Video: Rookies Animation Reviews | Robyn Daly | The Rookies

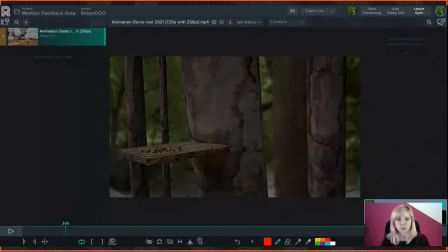(4:44)
You can tell that you've been looking at reference of birds and how they move.
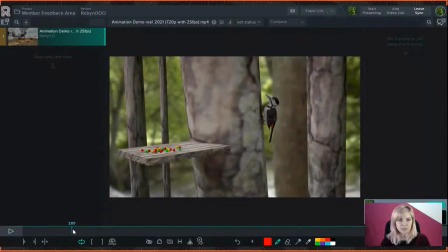(4:48)
I really love the little head tilt as it looks at things, especially it kind of hops down here and it eyes those berries or whatever it is that's over there. That's also really great because obviously its eyes are on either side of its head. So that's how birds look at stuff. So you can tell that you've looked at reference and it looks really good.
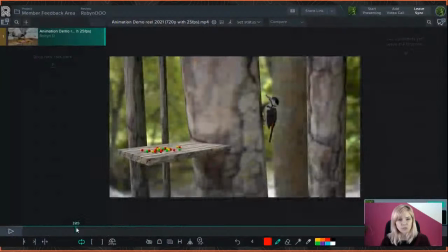(5:06)
There's just a few elements that,
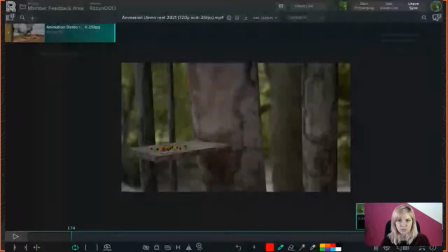(5:09)
as always, there's stuff that could be improved on, even like Disney animators have stuff that could be improved on. I do feel like it's a little too quick in some places, like from one extreme to the next, it's literally the next frame.
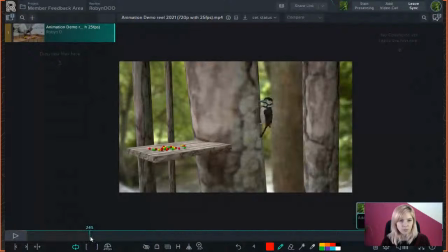(5:24)
Like there to there, It's literally the next frame, and it's quite a big movement to have.
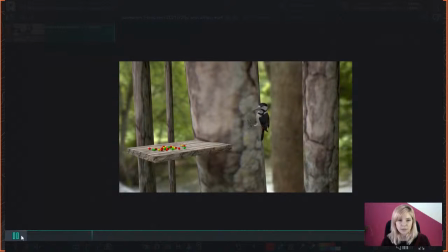(5:31)
So even if you just had like 1 or 2 frames in between that movement, I think it would help it feel a little realistic. It almost feels like it's been sped up in some parts, especially I noticed once he jumps onto the balcony there,
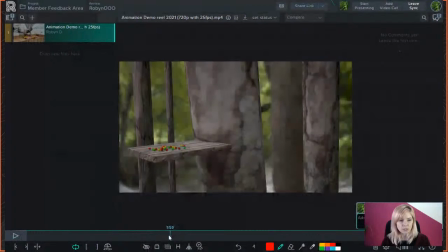(5:45)
like that almost feels like it's been a little bit fast forwarded. So some of those movements I think could have a little bit of breathing space.
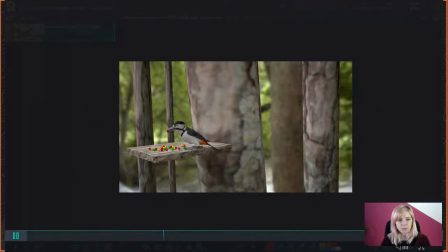(5:51)
You could just add a few extra keyframes in between, maybe a little bit more, settle in some places.
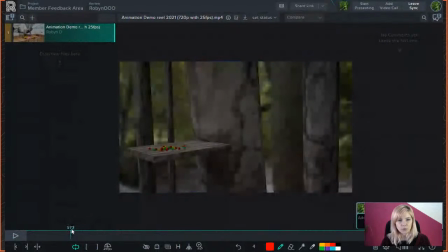(5:58)
As he flies in particularly, but for the most part, you could add a little motion blur as well. It was quite noticeable when he first flies in because it's so crisp. And it's just sort of, this impression of wings that you've got there.
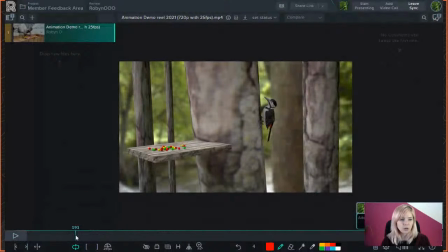(6:12)
And if this was recorded on a camera or on a phone,
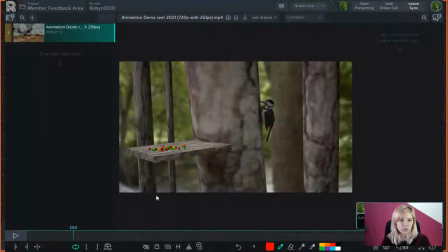(6:15)
there would be motion blur unless obviously you fiddled with the shutter speed specifically to not have motion blur.
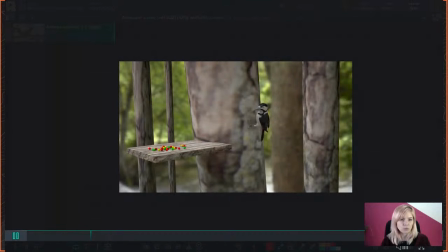(6:22)
But it just gets a little more realism and fluidity to the movement to have that motion blur when something is moving so fast.
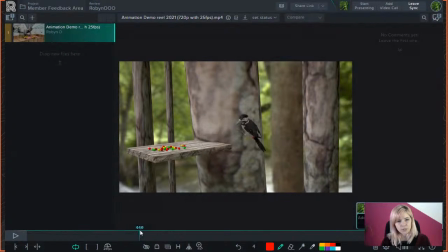(6:34)
When it jumps from the trunk over to that little bird feeder, it could do with just a little bit more of an arc. Obviously, he's pushing up and over.
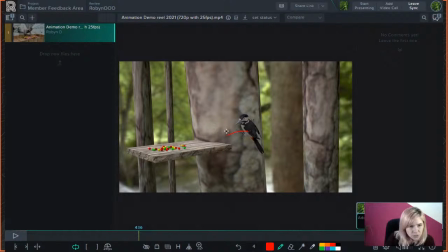(6:48)
So this is obviously, kind of in front of that tree trunk, so they're not perfectly aligned, but he would have to jump up and over a little bit. And at the moment, he kind of just jumps right across there. It's quite a linear movement from there to there.
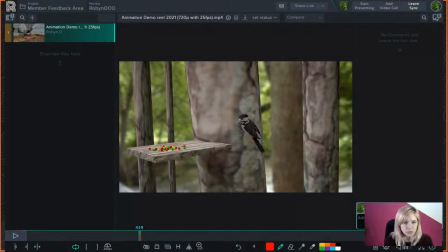(7:07)
So I would definitely give it like a little bit of an arc over there just to make it look a little bit more fluid, a little bit more power to it,
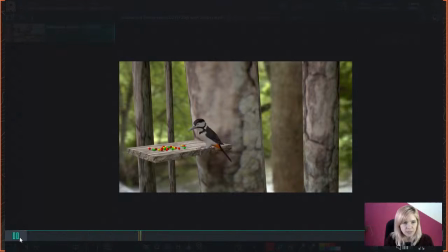(7:15)
because it's almost as if he's just moving from one place to the next and not actually jumping or pushing off or giving
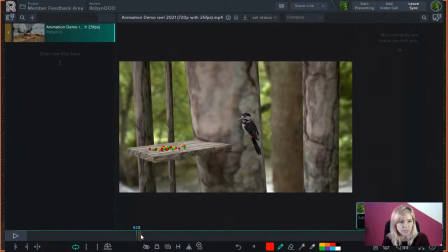(7:22)
the movement any sort of trajectory to it, if you know what I'm saying. So I definitely add a little bit of an arc over there. And as he lands, to give it just a little more weight, have him come down a little bit more and then bob back up, give it a little bit more of a settle. There is one there,
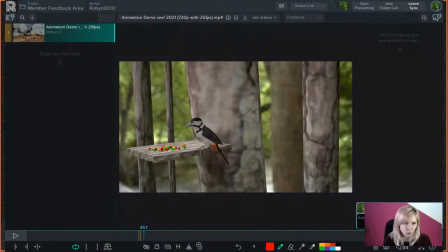(7:37)
but I would exaggerate it a little bit more. I like how you've got the wings flapping there as he regains his balance. You could probably do like a double flap. I used to have a bird, and like whenever he jumped, he'd be like, shit, I'm gonna fall.
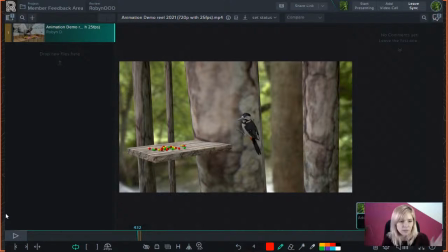(7:52)
So they kind of like panic a little when they do that. So I would add maybe just another little flap as he rights himself. But I like that you do have one there already. And again, there, noticeably, it should have a motion blur on it for that. It'll just make the flap look a little bit more fluid as well, and not just like a quick pop-up of the wings.
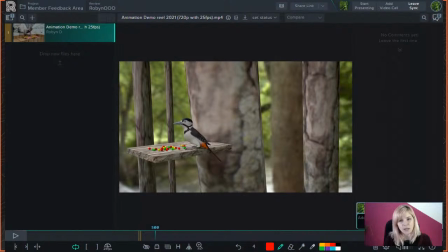(8:15)
It looks as though its eyes are closed the whole time.
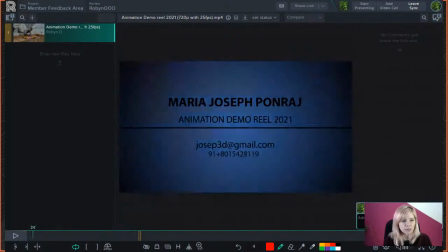(8:20)
I mean, yeah, I think it is, because you'd notice if there was blinking, and I think it would really give it a lot of life if you added some blinking to the bird.
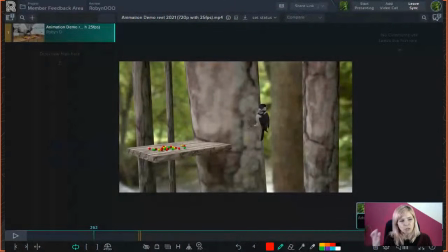(8:29)
Something about birds, I don't know what it is, but a lot of their character comes from that blinking. It comes from, when they're like examining something and they do their cute little birdie blink as they like change eyes of what they're looking at it. So it would add a lot to the character just to have some blinking in there.
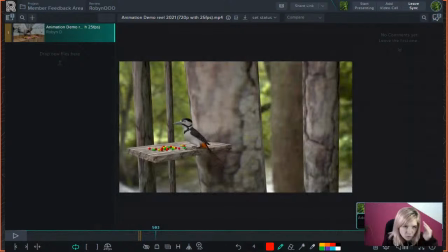(8:45)
But it does look like the eyes are closed because it's just got that sort of like gray, like the eyelid over it the entire time.
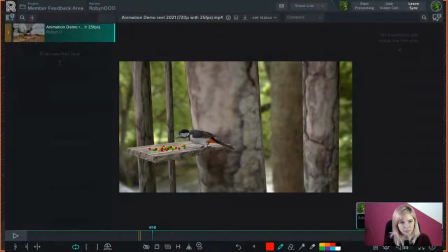(9:05)
There's that part over there as he sort of walks forward, and that's, again, it's a very, from one extreme to the next extreme. There's no arc in between. There's not really any sort of anticipation or anything. It's just extreme. So I would also, again, add a few more keyframes in between that move.
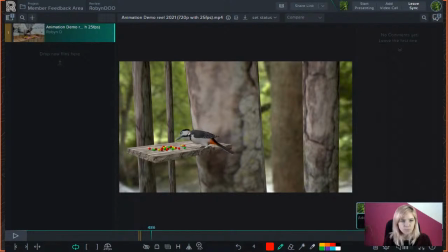(9:25)
And I would also add a bit of a bob to it. Birds, because obviously they're not built like humans, and they're not really built for walking, or at least not as much. Usually they'll hop like this guy does, or they'll fly. So when they do walk, they bob up and down quite a lot.
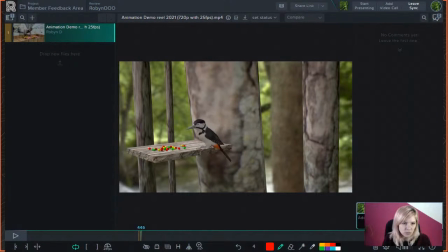(9:40)
It's quite an extreme movement, and there's none of that over here. So I would definitely add, as he lifts his leg, he goes up. So there would at least need to be one keyframe in between that movement as he lifts his leg and bobs up and then comes back down again.
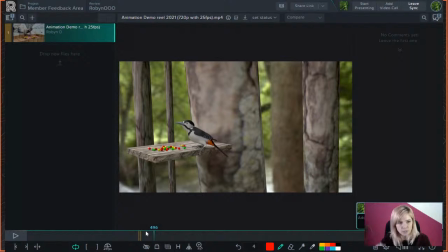(9:57)
And there's very much a fluid bobbing motion to birds as they walk. I know he's not actually like doing a walk cycle. He's not walking for a long period, but even just that one simple action of lifting a leg and putting it somewhere else, there would definitely be that bob to the body over there.
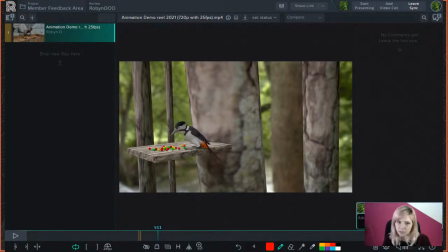(10:15)
Did I mention I like how he looks at the berries like that with his eyes? Very cute. You can see over there that he's actually not picking up the berry. The berry kind of hops into his beak over there.
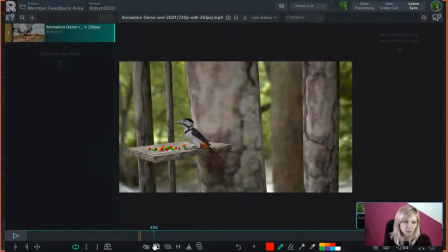(10:34)
And then off he flies. All in all, it's a very nice shot. It's definitely like you get that bird movement from it, so it is well done.
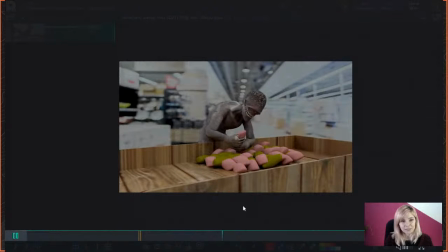(10:46)
This guy is a creep. He looks like, I'm not being rude, but he looks like an unmoisturized toe or something. His head reminds me of like a cracked heel. He's very creepy. I'm sure you intended him to be creepy, right?
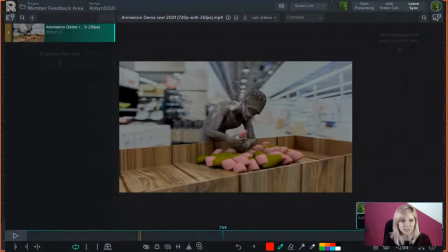(11:02)
I'm not like being rude. That little teeth chatter thing he does, it's very good for the character design and like, you know, what he is. It's creepy. So if you wanted him to be creepy, you did a good job there.
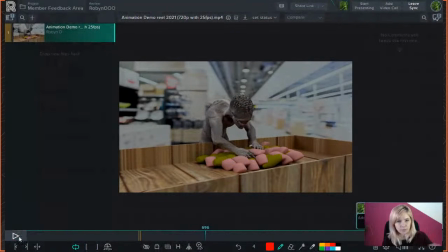(11:18)
I like how he's like feeling over them and like searching for the perfect one that he wants to take.
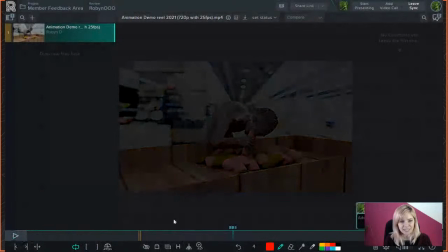(11:24)
That's very cool. And then just like, snack time. It's cute.
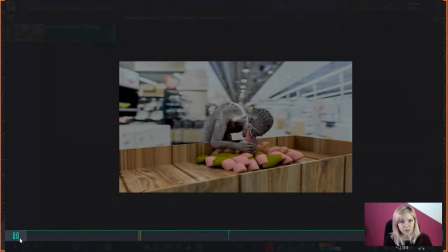(11:31)
He's got a lot of character.
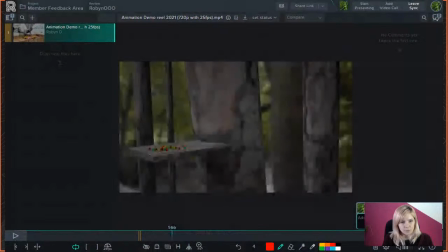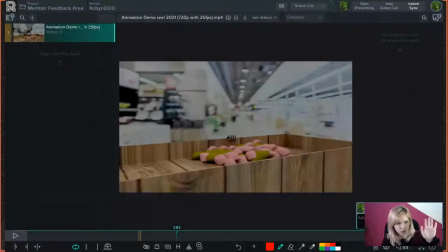(11:40)
When his hand comes up over, obviously this is the first thing we're looking at. It's all we're focusing on right now because it's the focal point. It's pretty much the only, you know, character movement in the scene. And the hands are very isolated. So they are very much what you are looking at.
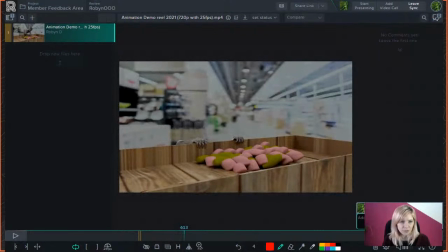(11:57)
So I would definitely add more detail to the animation of the hands over here. Especially as this hand comes up, it sort of waves around, almost like it's flailing. I don't know if you were going for the sort of vibe of he's looking for a handhold sort of thing, but then it would be, you know, more on the edge.
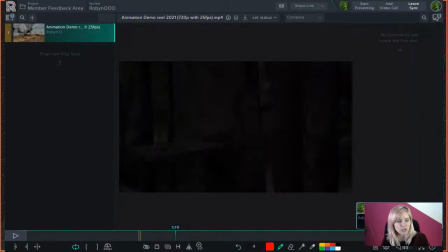(12:16)
So at the moment with it as it is, it kind of just looks like a glitch, like maybe there were just too many keyframes there or something, and it's just causing a bit of a pop,
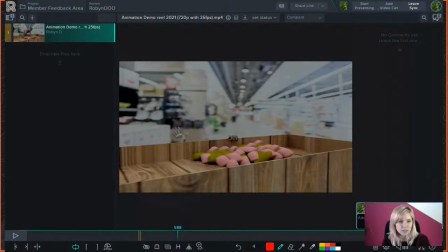(12:25)
a bit of a wobble over there. This should just come up in a nice smooth arc to come onto the edge of the edge, the edge of the edge, yeah, whatever, you know what I mean. It should just be a nice smooth arc up and over.
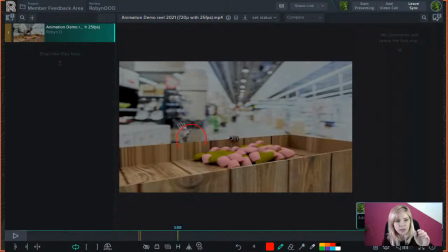(12:41)
I would also, as the hand reaches up, I would have the fingers be sort of a little more relaxed as they come up, and then as it reaches the apex of the arc, they would sort of splay out and then come down, and I would definitely offset the animation of them because at the moment they're all just moving as one thing.
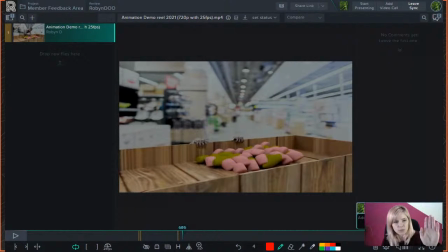(13:00)
And because you are looking so closely at the hands right now, it's very noticeable. So I would definitely offset the animation of the fingers there as they come and grab on.